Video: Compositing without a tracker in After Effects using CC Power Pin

Instead, you've got your beginning keyframes and your end keyframes. Pick a middle point, give it a half-life.
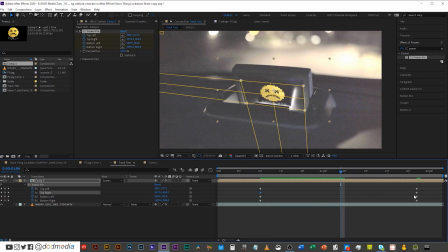8:22 So you go to the middle here, that looks like it's roughly the middle between those. And I'm just gonna adjust those corner frames to fit more accurately where they should be, as if I had tracked it.
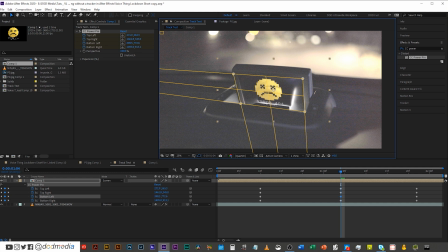8:39 Now, another great thing with power pin is that you can select the edges and shift that perspective along if you need to, and it will follow the grid line of that perspective, so it will bend it as it gets further, which is really nice. It's a really nice feature to have on there. So for example, if you were driving straight by a sign and your camera was fixed, the perspective of that would just warp on a vertical axis. So you should just be able to keyframe that side to shift along, and it should superimpose really nicely.
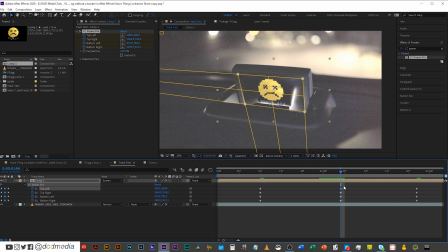9:11 Now I have my middle section keyframes, so I'm gonna go back to the beginning and I'm gonna look at the first half, and I'm gonna go to the middle of the first keyframes and the middle keyframes. So I'm gonna go to the first quarter and adjust from there.
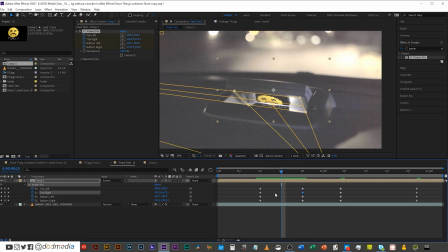9:30 And then again, I'm gonna go to that first quarter and go in the middle, so I'll be looking at the first eighth. And so on and so forth. Okay, that's looking pretty good. So I'll go to the second quarter now and make an eighth there.
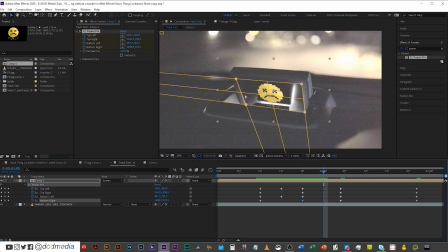9:48 That's actually looking fine. So I'm not gonna change anything there. Then it comes along and I'll go to the second half, I'll go to the third quarter, make a third quarter. Now this looks like it needs to come up a bit. That needs to come sideways a bit.
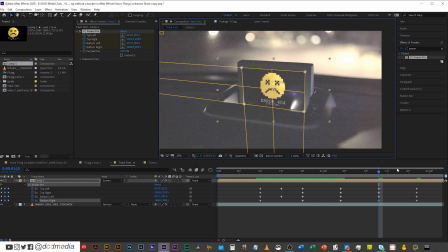10:05 That whole line needs to come down. And there we go. Now I'll come to that third quarter again and make an eighth. That looks fine for now. I'll come to the last quarter and make an eighth.
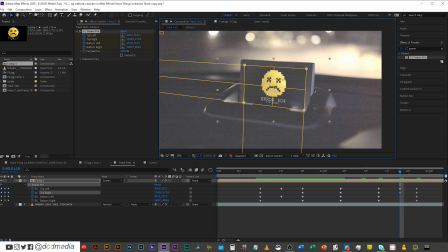10:20 Again, that needs to come up there. That's about the only change, it would appear. Now you can see that the screen actually, it doesn't just move like that and stop, it ramps down its movement. So it goes at a constant speed and then at one point it just starts slowly, slowly stopping until it stops.
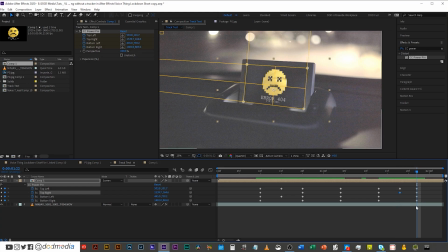10:40 So I need to do a similar thing with this keyframe because these keyframes are all linear. So the best way to do that is select them all, right click, keyframe assistant, easy ease in. So that's perfect. That should now play as if it's on the screen. Almost. There's a little bit odd, but again, I mean, I've only spent minutes on this. If you wanted to spend an hour on this, it would look perfect. But that's fine. I'm just going to work with this. The next thing is that, well, here where it says I'm dying,
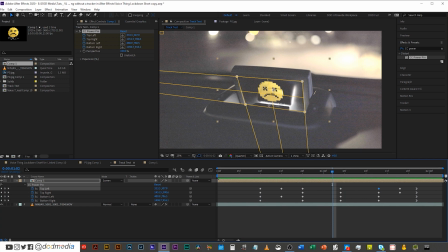11:17 it's actually appearing on top of an object that would be in front of the screen. So that doesn't make sense. And that is gonna be confusing your brain if you're the viewer thinking, that's not right, that perspective is wrong. Which will just, it will kill the illusion that you're trying to create by compositing this.
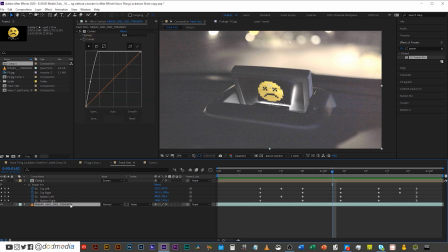11:35 So what we're gonna do is a bit of rotoscoping, which is basically just masking, of this ALM9 light. And then we're going to place it on top of this composition so that you think that it's being blocked by it. It'll make you think that it's actually in the frame.
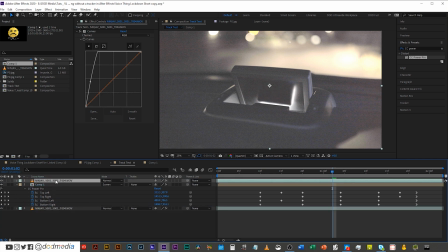11:52 So we're just going to duplicate this layer, bring it up on top, select our pen tool, let's zoom in nice and close,
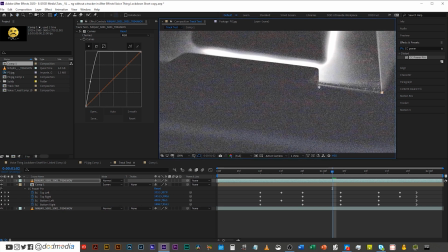11:59 and let's just mask out this section with the light.
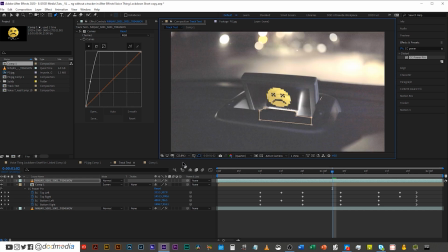12:15 There we go. Go back to our full screen.